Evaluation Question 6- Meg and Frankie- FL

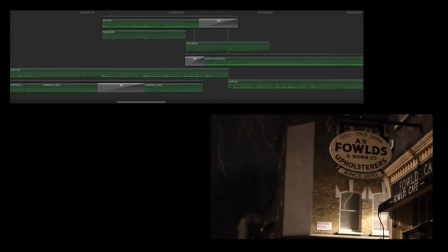0:09 For our film, we used editing software called Final Cut.
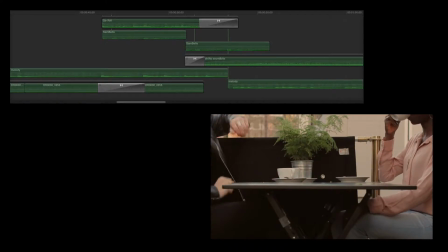0:12 We were originally going to use the full tracks composed by Harry Escott for each different location and manage a way to make them flow in and out of each scene,
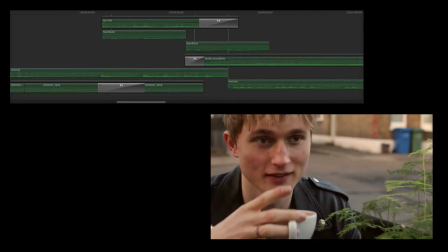0:21 but this didn't work.
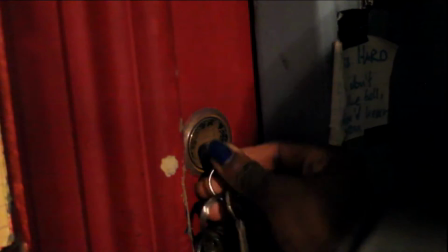0:22 Instead, we decided to use the different layers to fade them in, to fade them out in order to work with the different locations, the different transitions.
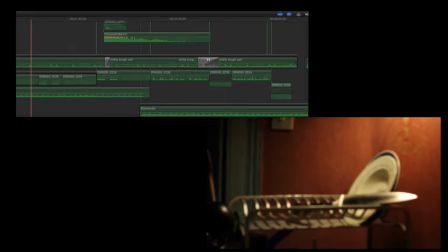0:34 This was our most complex section for sound.
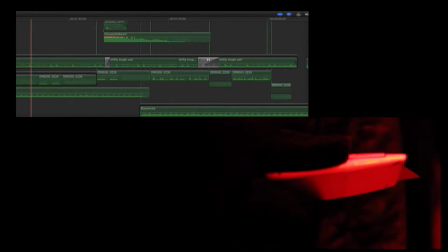0:36 As you can see, we had multiple layers of diegetic, non-diegetic sound, trying to make it work seamlessly between the past and the present,
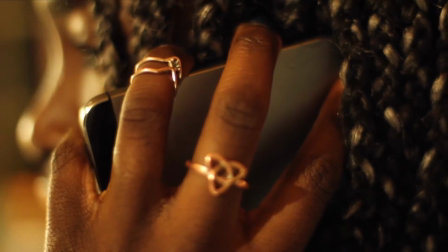0:44 but the end result we think was really successful, and the software was really useful for editing sound.
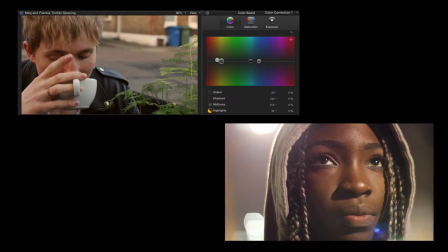0:54 In order to differentiate between the past and the present, we changed the colours of the flashbacks so that they were warmer, more golden colours.
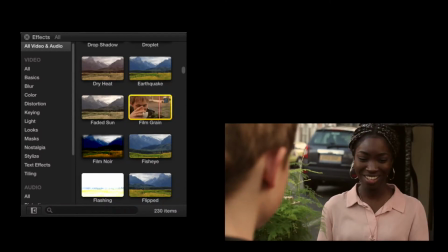1:01 We used an effect called film grain to again make this contrast even bigger.
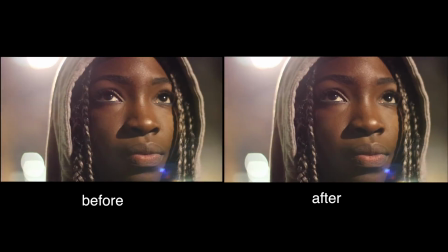1:07 So you can see here the before and after, the colours are warmer, you can see the film grain effect,
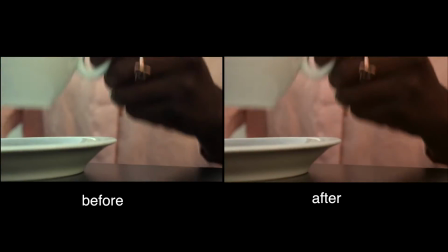1:13 and we really like this effect in the end, as the lighting at the time we couldn't get to look as golden as we wanted to.
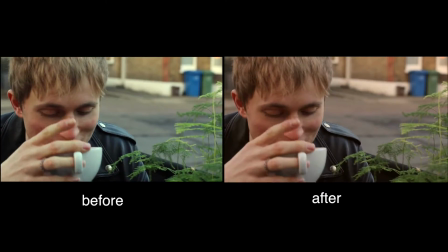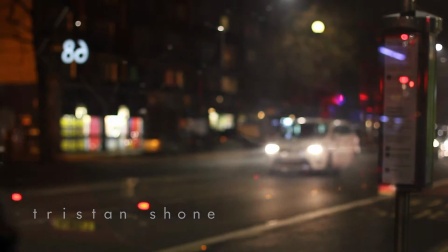1:26 For the font for our titles, we used titles from a website called DaFont,
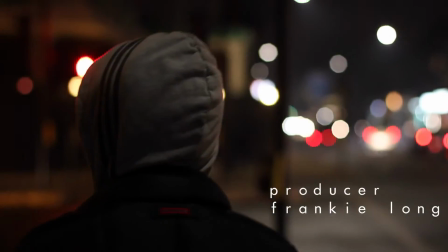1:31 and we chose this font because we thought it was really simple and clean.
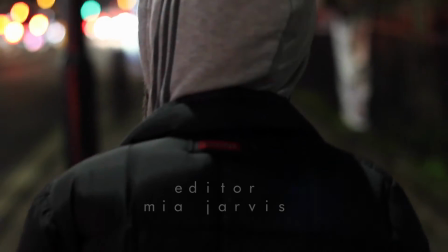1:36 We didn't want to distract from the shots that we had. We thought that they looked really beautiful with all the lights in the background,
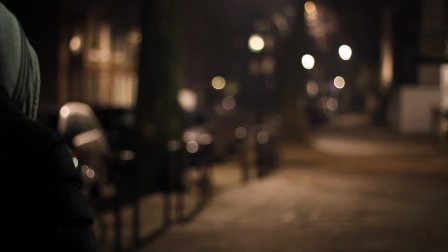1:42 so it was really important for us to not take anything away from the composition already.
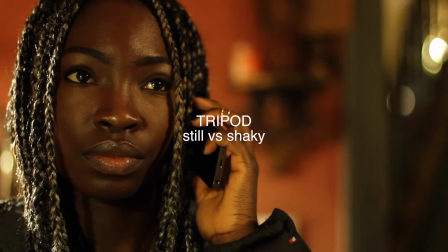1:50 The tripod that we used also helped to differentiate between the past and the present.
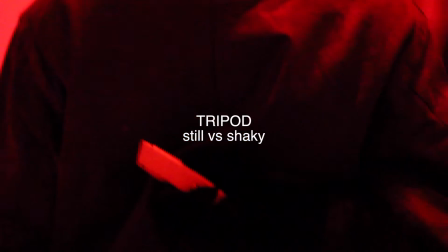1:54 So you can see that before this red flashback, the shots were all very still, but once the red flashback comes in, the camera is handheld.
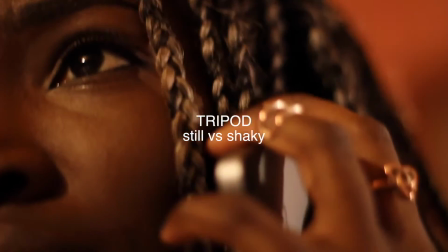2:03 Same with this shot right now. This just helped to emphasise the contrast in mood between the flashbacks and the present.
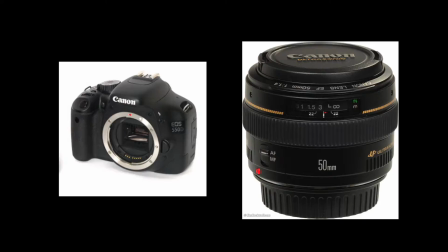2:10 For our film, we used a Canon 550D with a Canon f1.4 lens. Unfortunately, the camera didn't have autofocus, so for all of our shots we had to manually focus it.
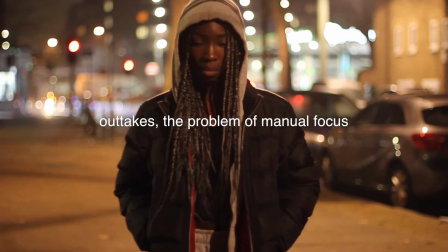2:21 So here you can see some of the outtakes from the film.
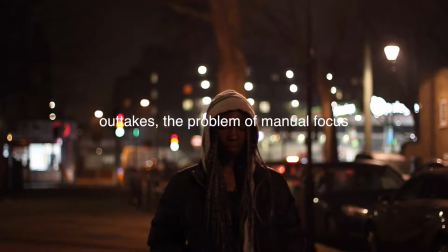2:25 Unfortunately here you can see that we can't always keep up with Sonia's movement if she's moving towards or away from the camera.
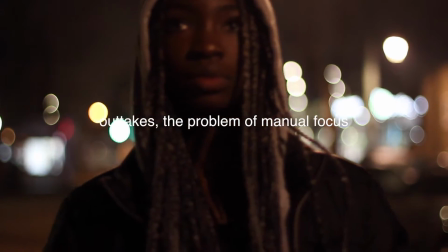2:32 Even if it focused right at the end, it didn't focus fast enough.
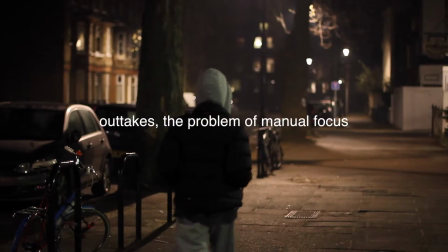2:36 Again, here we used some of this shot, but not all of it, because we couldn't keep up with her movements, even though she was walking really slowly.
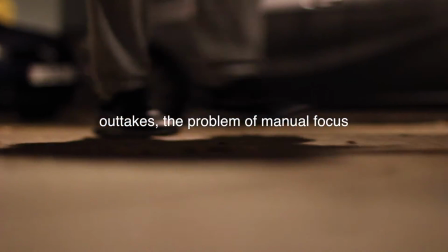2:43 It does give you pinpoint focus, but if the focus goes wrong, then as you can see here, the footsteps aren't fully focused.
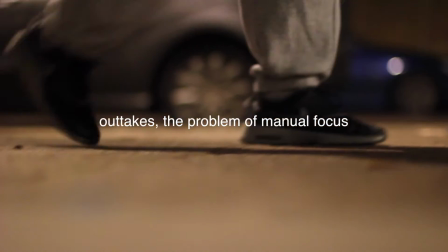2:51 So we didn't use this shot in the end. We couldn't get it right. We couldn't keep up with her movement, unfortunately.
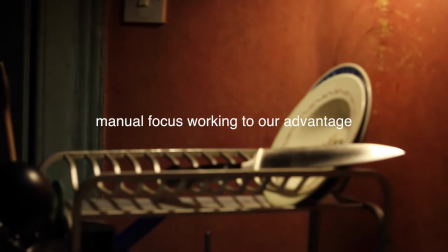2:57 However, when it goes well, it goes really well. You can see here that we use it to our advantage to help pull into focus the shot of the knife.
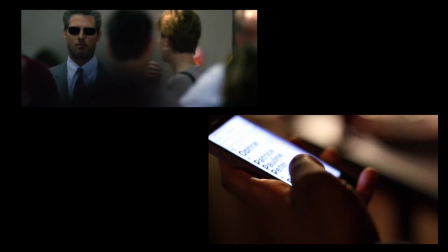3:06 It also helps to create a large depth of field, so like this shot in Collateral in the opening,
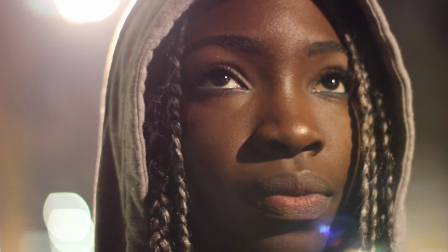3:12 you had a very pinpoint focus and everything else is blurred out. You can see that in the shots of her face, it focuses on her eye.
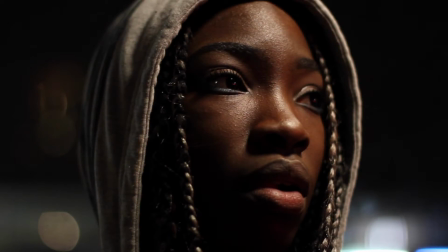3:19 Like here, you can see her left eye is focused and everything else really blurs out, which is an effect that we really liked.
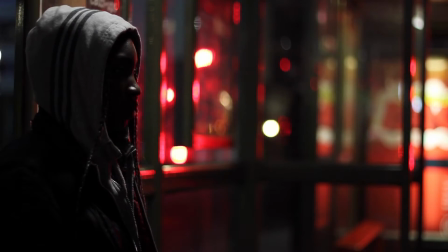3:26 You can also see that the background therefore blurs due to this depth of field. So some of our audience members commented that this shot in particular,
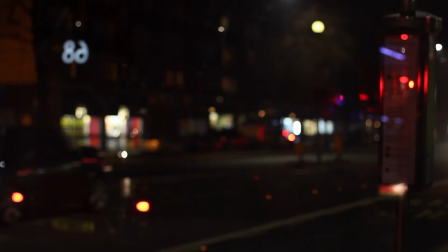3:35 where you can see that we're shooting into a reflection so you can see the lights bouncing around,
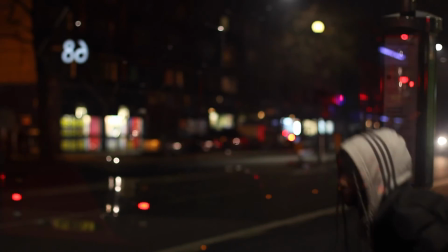3:42 it created a really lovely atmospheric look.
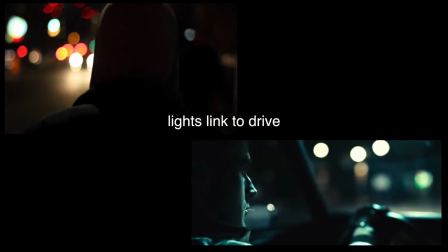3:47 Like this shot from Drive in the opening when he's driving through the city, we really liked how the lights are glowing in the background,
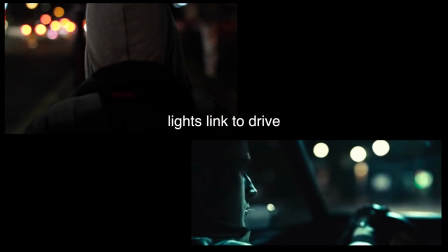3:54 but we have the focus fully on Driver, so here you have the focus fully on Sonia.
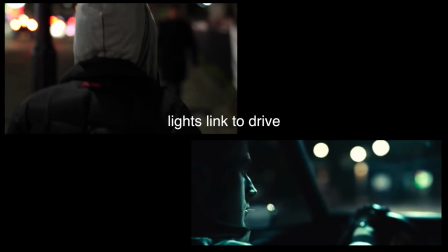4:01 In the end, these street shots were really successful.
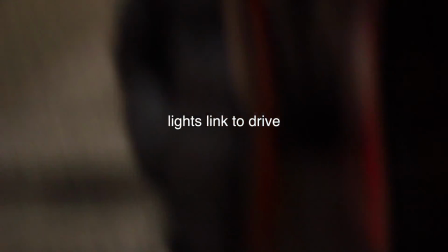4:04 Even though it took a long time to get Sonia fully into focus, we had to move really slowly in order to keep up with her movement.
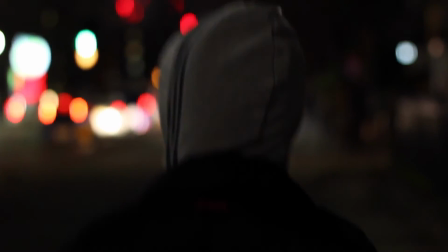4:11 It still turned out really well, and we love the look that it gave to our film.